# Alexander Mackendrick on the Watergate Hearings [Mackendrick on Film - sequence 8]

The level that the lens is to my eye has a lot to do with Sandy's teaching in film grammar because this would be a slightly more objective view. Now, if the lens were up a little higher and coming down, it would be more objective. However, if you wanted to make me really look better, you would lower the lens slightly and come up to me, because that's the empathy view.
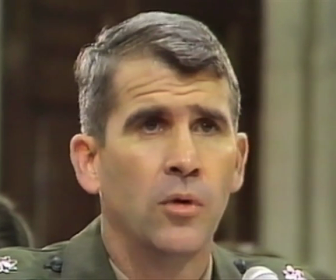(4:33) But the Contras, the Nicaraguan freedom fighters, are people, living, breathing young men and women who have had to suffer a desperate struggle for
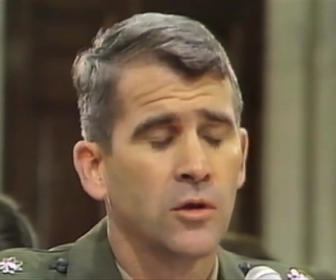(4:42) liberty with sporadic and confusing support from the United States of America.
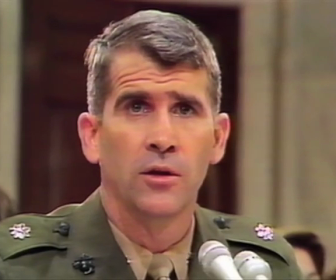(4:47)
I watched Sandy point that out with Colonel North's coverage on television In the coverage of the investigation,
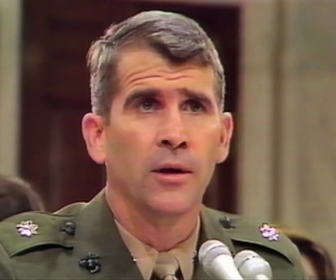(4:55)
when Colonel North testified, the camera angle was always slightly lower coming up on him.
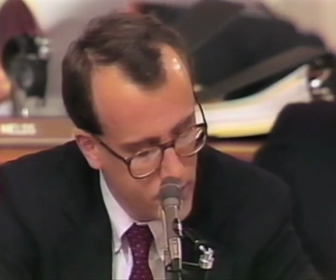(5:01) Now, I take it that this would represent the largest military force anywhere in Central America.
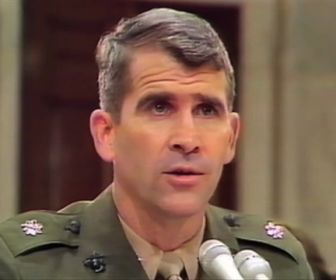(5:06) It is not only the largest in Central America, it is the largest of all Central America combined.
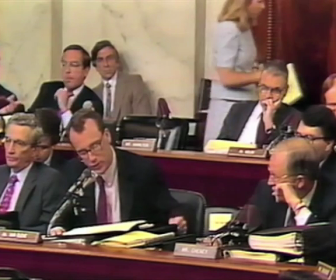(5:15) And I take it it also represents a force larger than that currently stationed by the United States in South Korea.
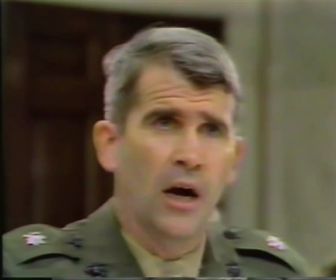(5:22) Is that correct? That is correct. The reason I destroyed documents. That was not the question, sir.
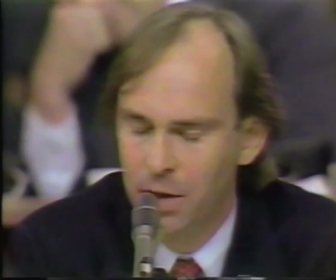(5:28) I want to answer that. That is not the question on the table. But that's important, counsel. The question on the table is different.
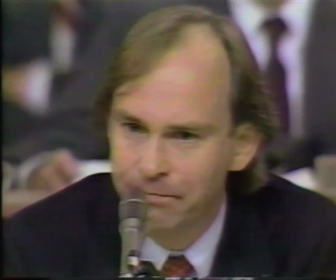(5:34) Are there any documents or were there in your files that you were thinking about shredding on November the 21st
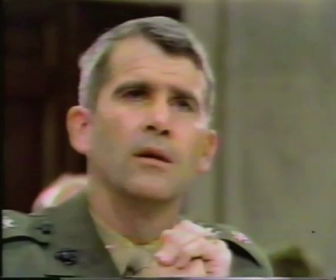(5:41) that would have been any more damaging politically than one of these diversion memos reflecting presidential approval?
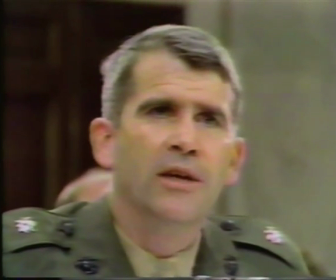(5:48) That's the question. The way you have asked the question, I can tell you absolutely not, because I don't think the documents existed on November 21st.
The angle was obviously somewhat sympathetic to what he was saying. If we are in the McLuhan age, in which the kids of today, before they can spell or read, are exposed to the language of the moving picture image on the box, If that is the literacy of today, I think what we do at a school like this is that we try to teach people what it is that they are reading as they read the images by the analysis of films, and teach them literary of expression in the medium as they use 8mm or port-back videotape cameras or whatever it is. We teach them to speak back to this language in which they are all being educated.
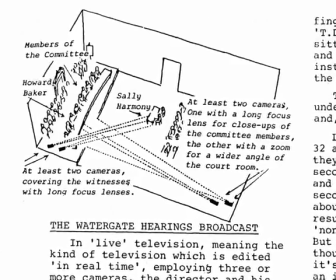(6:37)
One proof of Sandy's high dedication to dramatic structure and also an independent validation of everything he was teaching us
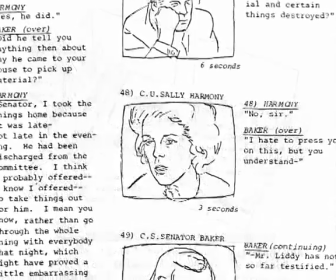(6:44)
came during the Watergate hearings in the early 1970s because these were covered in depth on television to such a degree.
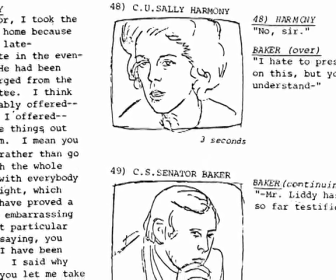(6:51)
And when we returned from our summer holiday,
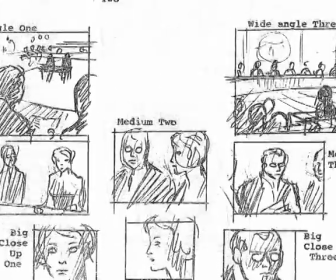(6:53)
Sandy handed us these big, thick manuscripts with all his storyboards of the hearings that he had drawn live while they
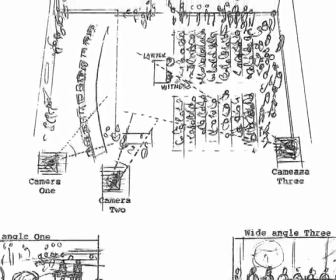(7:01)
were going on because he felt that whoever was directing the televised version of these events was a skilled storyteller and was spontaneously cutting from close-ups to middle shots to over-the-shoulder reaction shots with great skill to create an impression of what we were seeing,
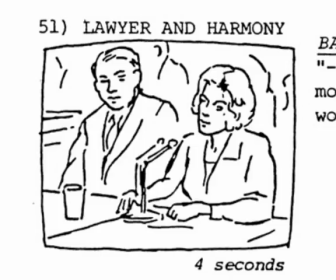(7:20)
to, as it were, guide our own insight into what we were looking at. She had perjured herself on the stand, but she had never said it in words.
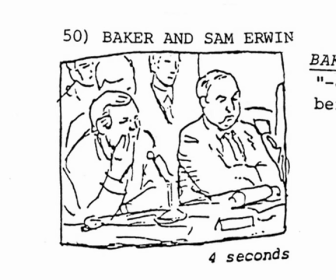(7:30)
It was in looks and in kind of intention and also the reveal on her face so that perhaps if you were sitting there, you might not have noticed, but by watching it on television, because of close-ups, the director had been able to reveal something of her look. He had a lot of respect for the TV director who was doing a live cutting.